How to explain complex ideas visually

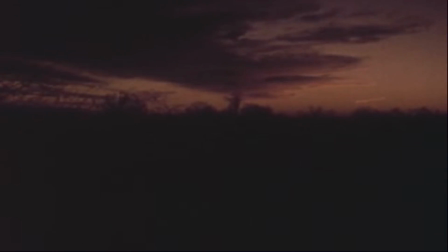(4:06)
Something I knew really early on when I was making this was that it was really
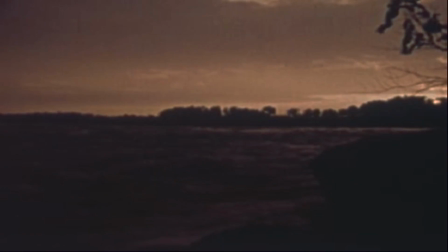(4:12)
important to take a tongue-in-cheek approach to this story and not take it too seriously.
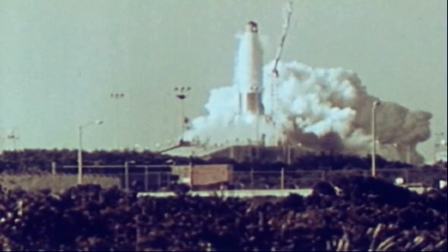(4:18)
Mainly because Lawrence J. Peter didn't take himself too seriously either. If you get a chance to read The Peter Principle, which I recommend doing, it's not a serious book.
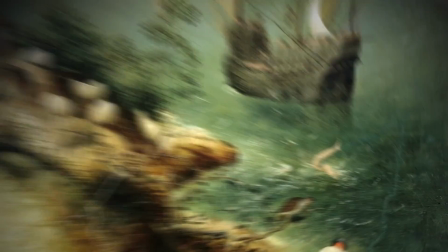(4:26)
It's very light-hearted. And so I think it was important to kind of reflect that in the making of this film.
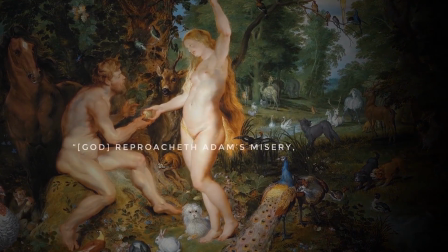(4:31)
Also, if you don't make it funny, the idea itself is also quite depressing.
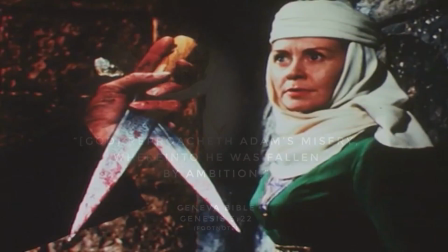(4:38)
So it was quite important, I think, to kind of have that kind of light-hearted approach. As we're coming now into the second act, this is all about the idea of ambition.
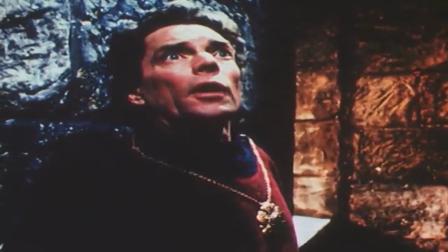(4:46)
First of all, sort of setting up as we understand it, which is as a positive thing,
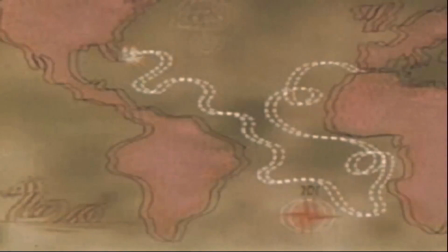(4:51)
and then having this reverse and revealing that that kind of wasn't always the case.
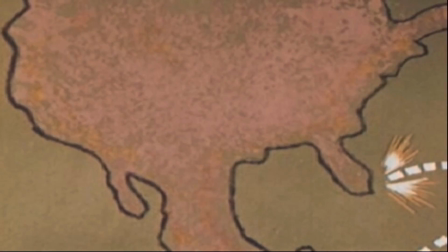(4:55)
A lot of the material for these couple of scenes came from a book called Ambition from Vice to Virtue by William Casey King,
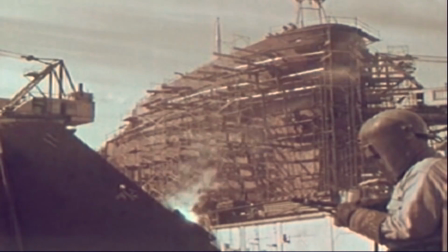(5:03)
which basically kind of made the argument that I'm making here.
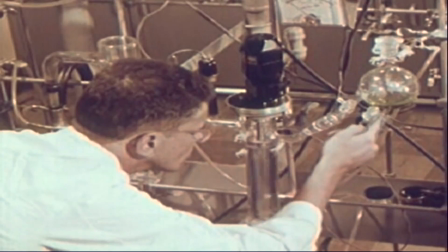(5:06)
And then towards the end of this scene, it's important to then move us to the idea of promotion as kind of the modern expression of ambition,
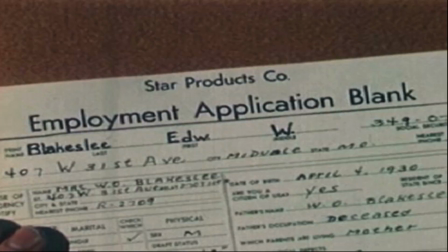(5:13)
which is really important for then introducing us to the book.
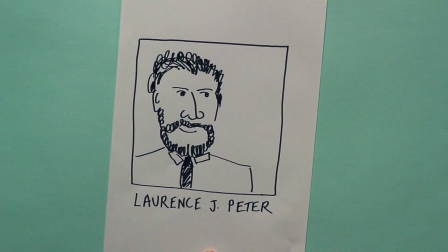(5:18)
I often talk about the difficulty of introducing photographs or paintings of people into a story because of their shape and stuff.
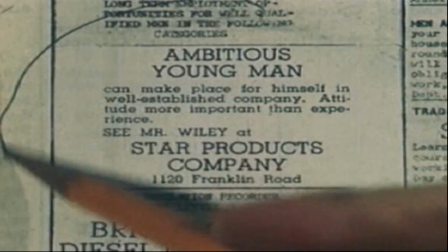(5:24)
This one was difficult because there is a photograph of Lawrence J. Peter on the internet, but it's so small,
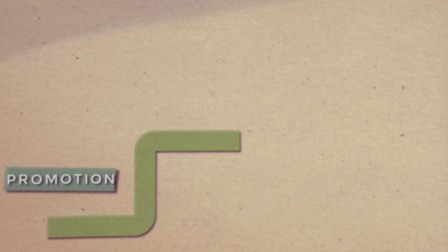(5:30)
it's like 200 pixels across, that I couldn't find a high-res version. So I had to get really creative there in finding a way to kind of put his picture on the screen.
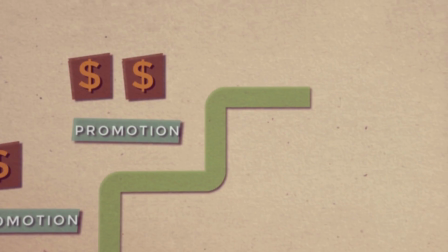(5:37)
I found it actually kind of worked quite well with the kind of ironic and tongue-in-cheek nature that I was trying to take with the video.
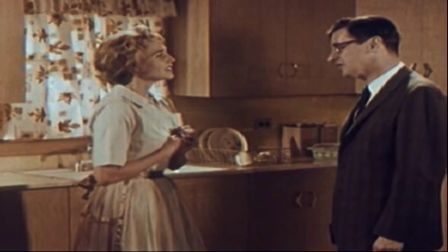(5:45)
I got really lucky with Archive as well. There were some great kind of industrial films that I could use to kind of express the point.
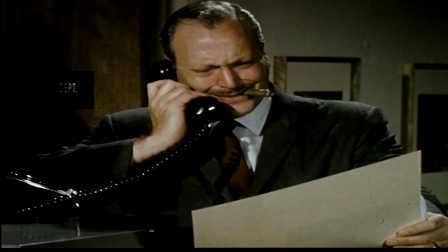(5:53)
I actually used 3 mostly. There was one called Your Name Here, which is also a kind of tongue-in-cheek and ironic look at the industrial film.
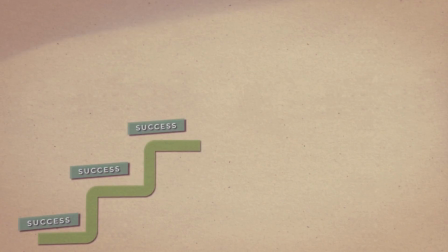(6:00)
There was another video, strangely called The Dingback Story, and then another film as well called How to Keep a Job appears once or twice.
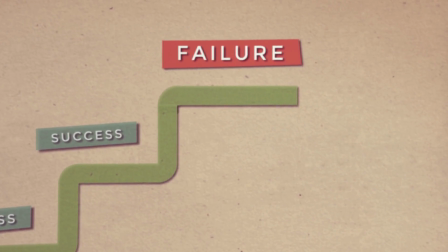(6:08)
But the footage works really well. It's kind of the same period as the book, so it kind of has this kind of nice kind of 60s aesthetic to it all the way through.
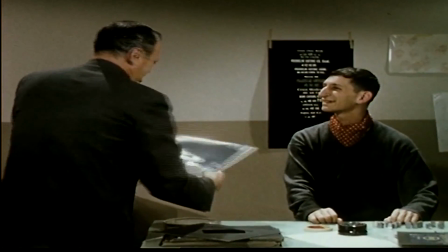(6:16)
And it's really nice as well just to break up solid narration with some other sounds and kind of actuality.
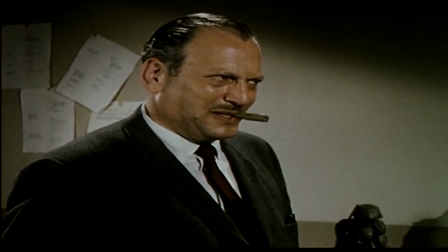(6:23)
I've always found that's a good way to kind of vary the story.
Now, this is twice in a row. And here's the thing, once you're here, you can't get promoted out of it.
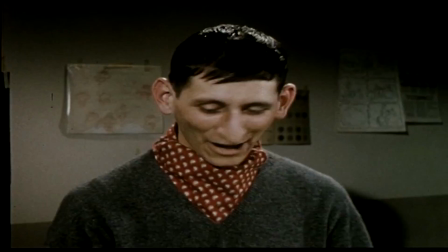(6:31) You're not competent enough.
Really wish I could have made more of this guy, though. He has such a brilliant face.
And so you're stuck, doing a job badly.
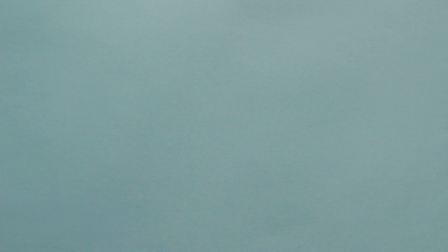(6:38) Oh, boy.
And anyway, then finally we introduce the book.
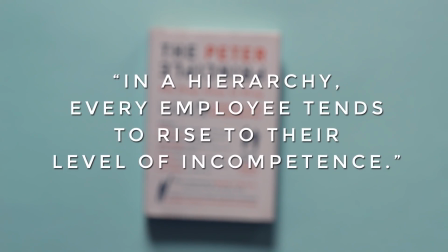(6:45)
And notice how I do that at the end of the point rather than early on.
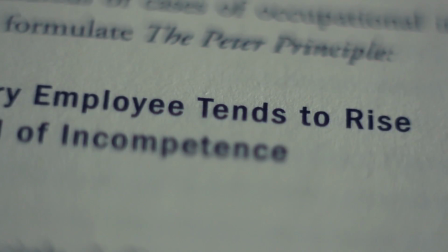(6:51)
That's quite an important way I find of kind of delivering information in these kind of stories.
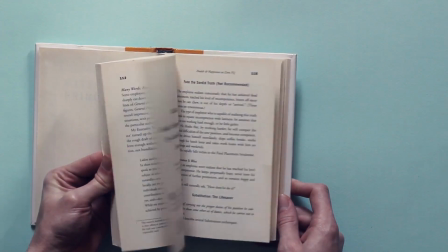(6:56) But it goes even deeper. The Peter Principle.
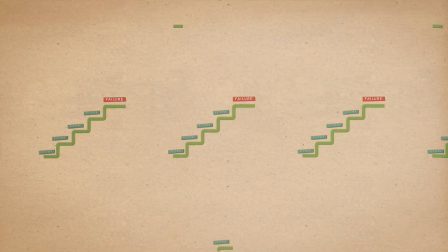(6:58)
And then these animations were hard, actually, because, again, to try and fit this 60s aesthetic, although I made them in After Effects,
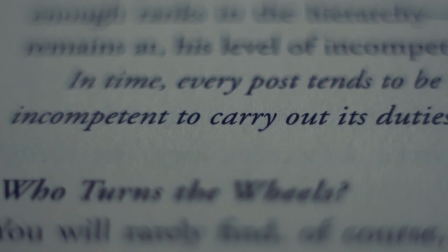(7:06)
I kind of had to cut them to look like, or edit them to make them look like they were kind of done by hand in the 1960s,
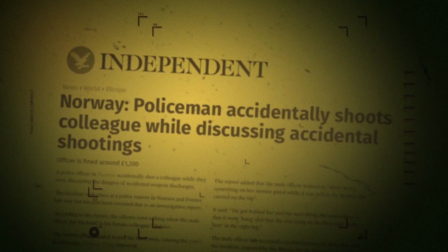(7:13)
which this doesn't work very well there. But anyway, then we have the second montage here, equally difficult, because we're bringing in stock footage,
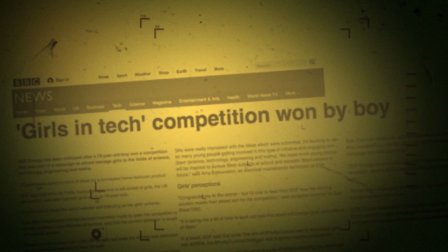(7:22)
and again you have these microfiche headlines which have got to be quick to read. I just did so many variations on these montages.
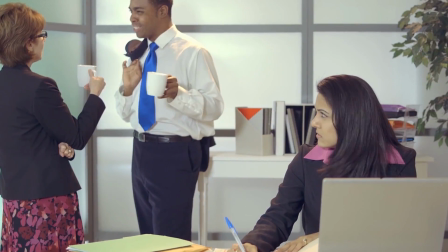(7:30)
The only thing I didn't change was the music, which on reflection maybe I should have done. It might have been that music was the difficult bit because it hasn't got a kind of 3/4 rhythm to it.
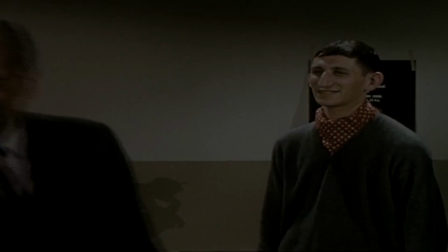(7:38)
And the stock footage was hard as well, just because I kind of broke a cardinal rule of using stock footage with people in it, because it's normally really crap.
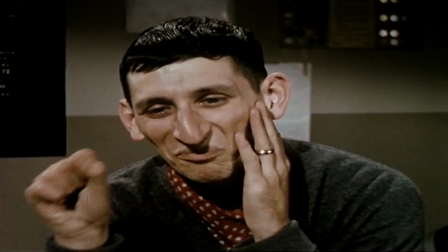(7:46)
But because of the tongue-in-cheek nature of the video, I think I was able to kind of do it in an ironic way.
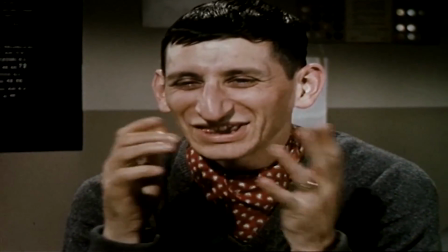(7:51)
This scene here was added in at the very end.
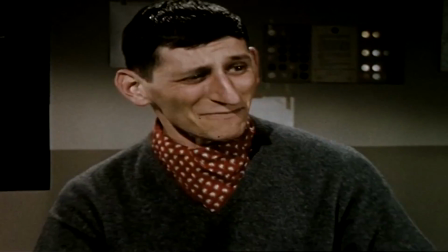(7:53)
Those of you who saw the rough cut of this will know that this scene actually, I used some other archive footage of a couple in bed arguing,
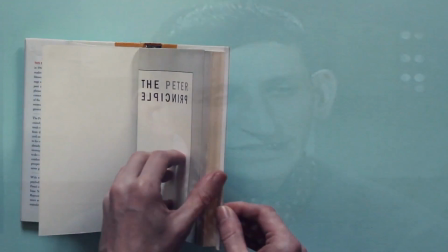(8:01)
but a few of you said it was too complicated to understand my voice and their voice, and it was cut too quickly, so I took your feedback and changed it.
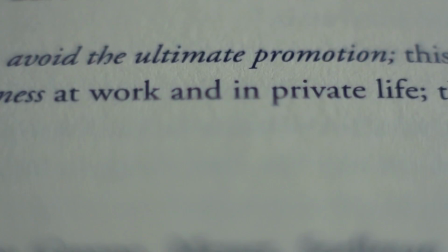(8:08)
And then here we go, when I introduced this idea of creative incompetence, I had to change this as well.